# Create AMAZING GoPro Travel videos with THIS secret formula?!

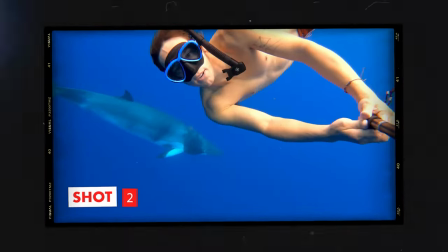I like to really keep it simple second shot then is a tight shot now you can do this in two ways it could be a selfie like this and there's a few things to unpack when we're talking about the selfie or it could be a point of view the point of view which
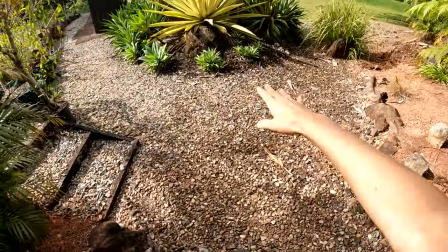is like this because i'm using my gopro right now the point of view is also tight
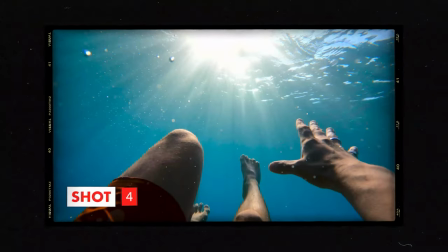it's immersive it's essentially bringing your audience from something like that
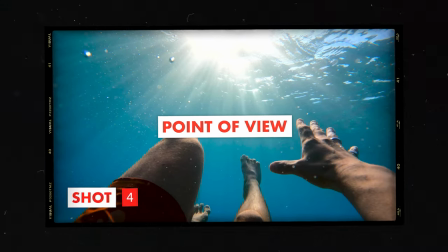they can rest on and they can breathe a little bit to something like oh what's going on in there that's micro that's like detail that's something
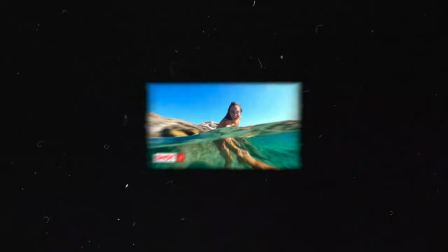that I need to get a microscope out and have a look at and I need to I need to see that next shot so what I'm doing here and why I think
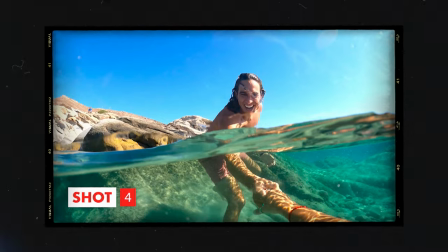this formula works is because you have this balance of harmony you have the breath the wide be it the the motion shot you know someone running on the beach oh my god look at that beautiful sunset or a beautiful drone shot big wide look what's going on out there
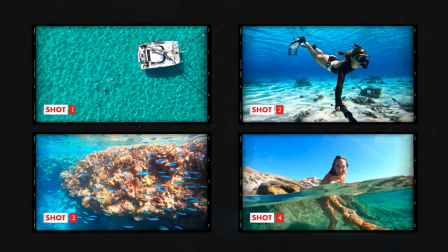in the world to oh my gosh there is something happening here that I need to know more about and you're constantly if you think about the visual motion and the visual continuity of these shots you're constantly sucking your audience in and letting them breathe and if you do that with your cuts with un deux trois quatre you are going to make something beautiful if you guys have been enjoying this video so far I would love it if you can punch that thumbs up
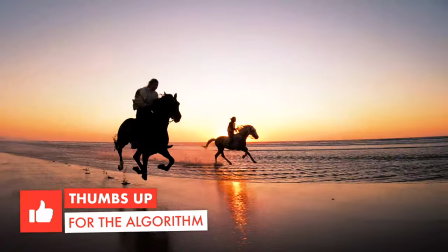button and I will continue sharing my absolute knowledge and passion for action camera travel content. So the next area that I wanted to talk about or one of the most frequently asked questions that I get in action camera videos is how do I know when to make those cuts? Like how do I know how to time it? Now we do this by bookending our edits by bookending creating a timeline with music.
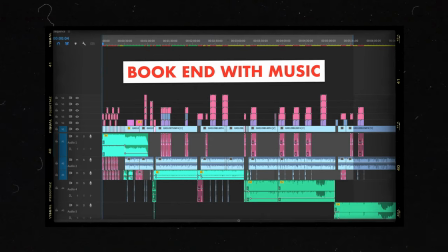Now you'll notice I've chosen that track at the start it's Cospe. I just listen to the peaks and troughs. I listen to the beats. You'll see them. They're waveforms. They peak up and then they go down. And when I see those peaks, that's my cue to get the scissors out and slice up that cut.
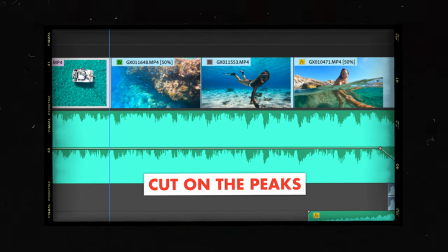Now really important, if you want to evolve your editing, analyze that clip. Test it out. Have I gone two frames too far or two frames not enough?
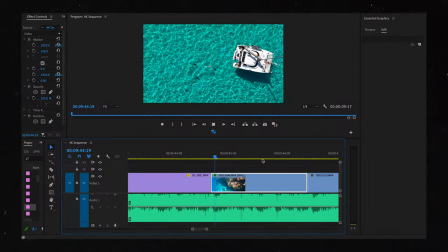And what I mean by that is stretch it out. know that this is your bookend.
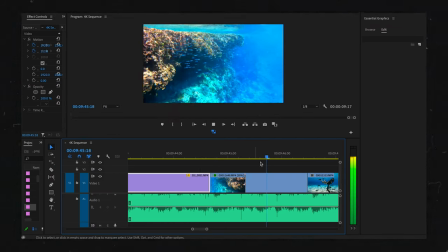I've got two beats. It's like kick, snare, kick, snare. That's how much time I've got.
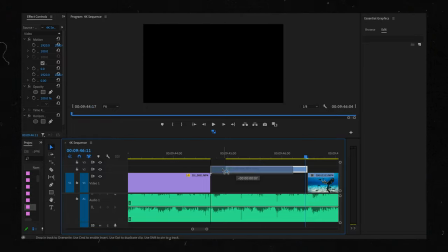But shuffle it. Shuffle it a little, a few frames to the left or a few frames to the right and see what it looks like next to the following clip.
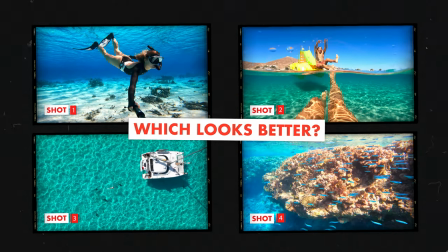I cannot stress that enough. If you want to improve your editing and you want to go from intermediate editor where you've just been, you know, having fun with it to like precise GoPro million dollar challenge winner, that's what you do. That's what the guys do. They sit down and they look at every single frame and how that frame flows and blends into the next. So that would be my major key tip for those of you that are really wanting to evolve your editing. And the perfect way to do this is with reels. Start making short form content.
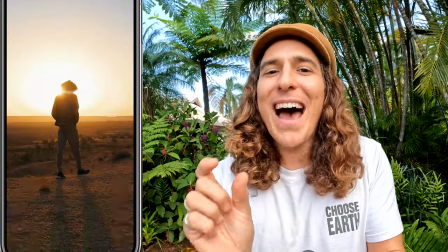Start making content where you analyze or overanalyze.
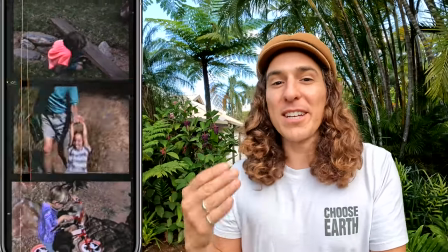You surgically assess each cut and if you really want to get good that would be how I would do it. So how do you know when to cut? Bookend with music. How do you know if it looks good? Watch it back and back and back and back. Watch it over and over and over again. Another question you may have is do I have to follow this rigid formula? Does it have to be in the exact same four-step process that you're using like, you know, wide selfie, motion.
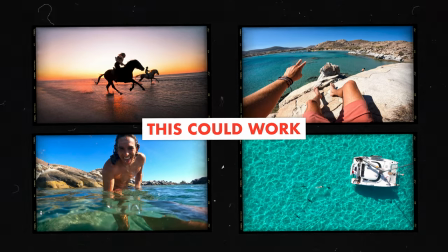No, and this is the beauty of editing. I'm giving you just a little plan here. So when you come to edit your film, you can think like this. You can reassess your edit and go, I've got four POV shots in a row, which can be awesome.
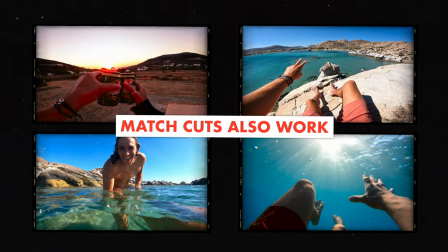You can make match cuts. If those four POV shots are, you know, of completely new scenes, then those match cuts will really hit.